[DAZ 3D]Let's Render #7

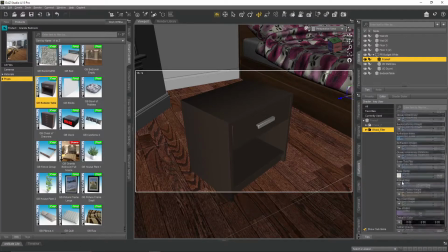Choosing a side table took a while. Eventually I found an asset I liked, but the wood texture did not match the bed. This is where we can replace the texture using the same base texture map from the bed.
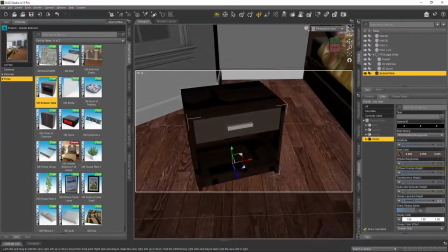Simply selecting the base texture under the Surfaces tab will load that texture onto the item.
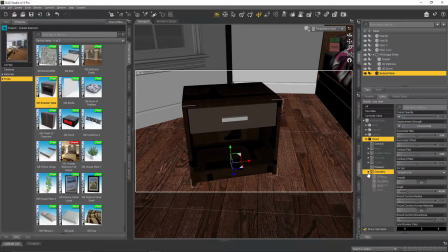Due to the mapping of the bed texture, it shows the black cutouts, and I do not want that.
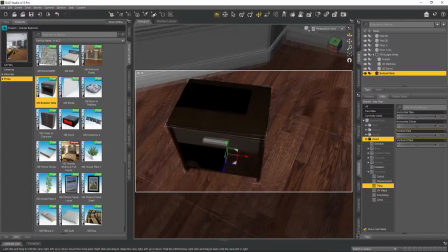This is easily fixed by changing the tiling and even the offset for the mapping.
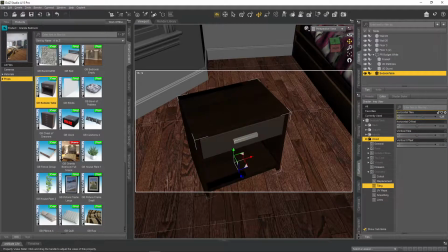After a little playing around, I eventually get the effect to work all over the side table and can then place it into position.
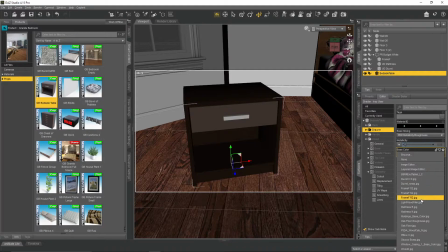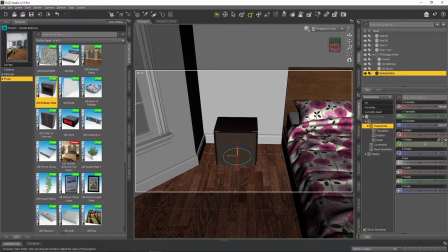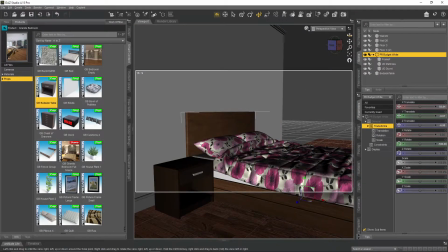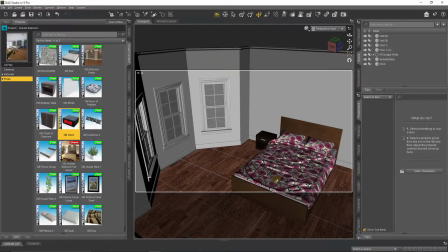And of course, no bedroom is complete without a digital clock.
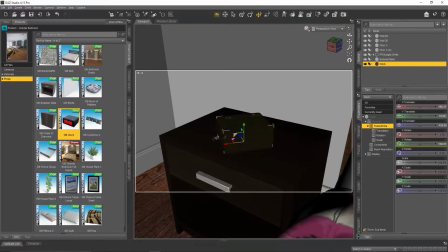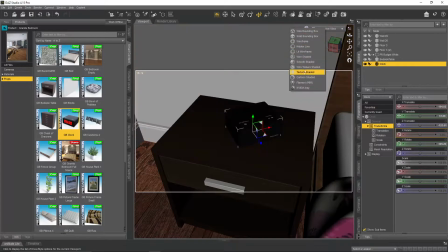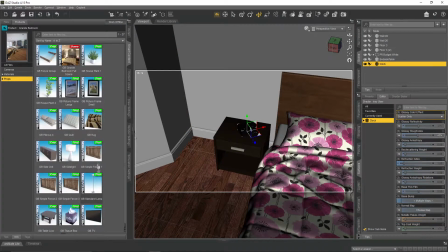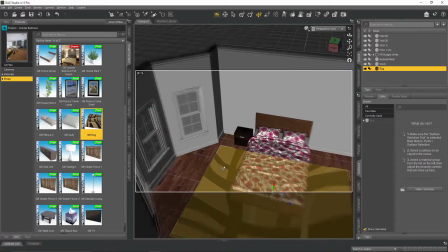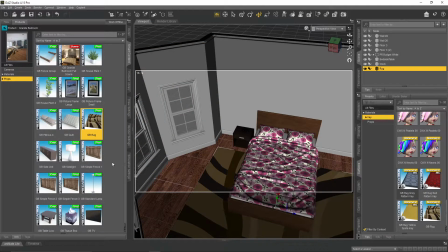I like the idea of breaking up the wood floor with a textured rug, and even go so far as to add a set of drawers to the alcove. Small touches add a sense of life to a room. The clock, rug and drawers, I add an additional elements that hopefully give a sense of the room being lived in.
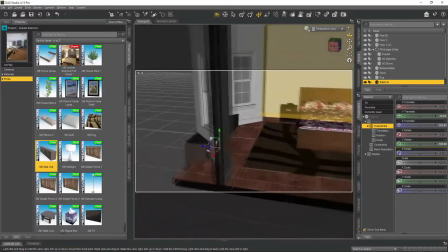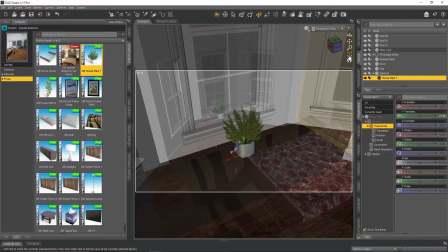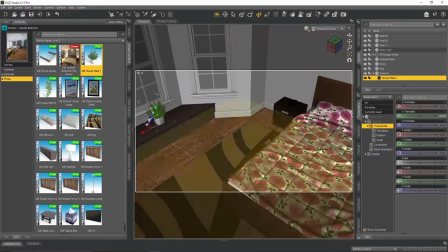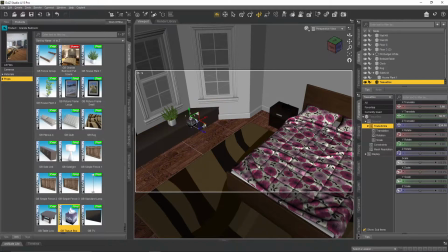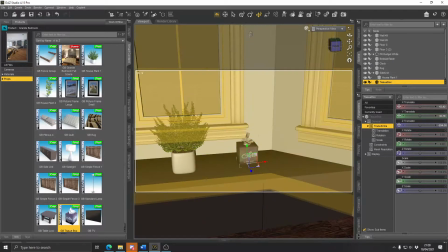Of course, typically whenever I try to record, I get interrupted by Discord. One of the reasons this is a voiceover and not recorded live.
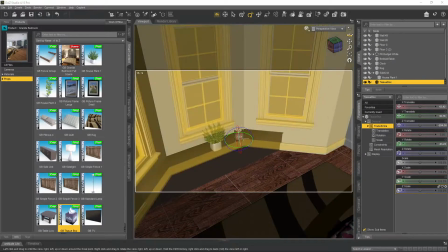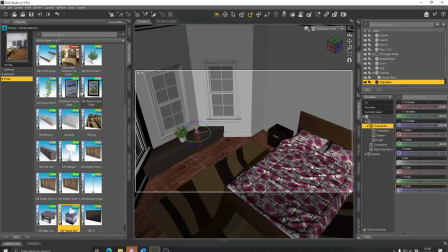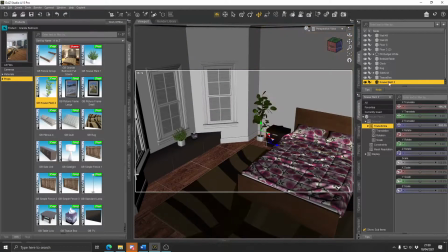I'm also a fan of using items that can create natural light. Adding this lamp will add a source of light that will also cast some backlight on the model I intend to use. Rather than putting in the ghost light, I can bump the luminosity of the lamp to provide the same effect.
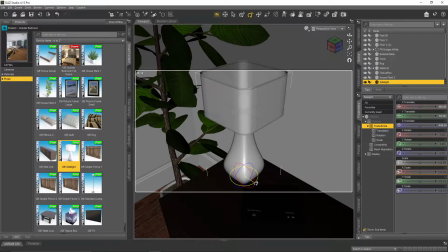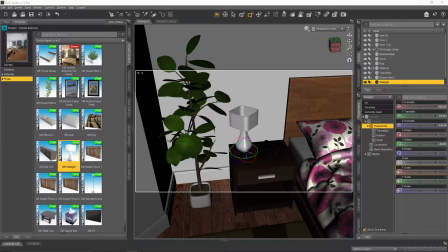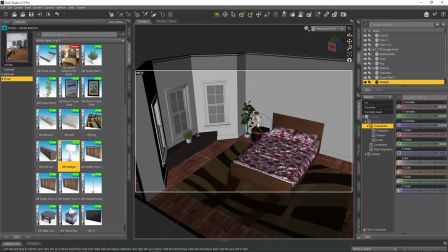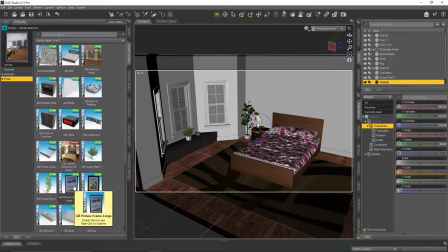Blank walls are anathema to me, so let's put a picture on it.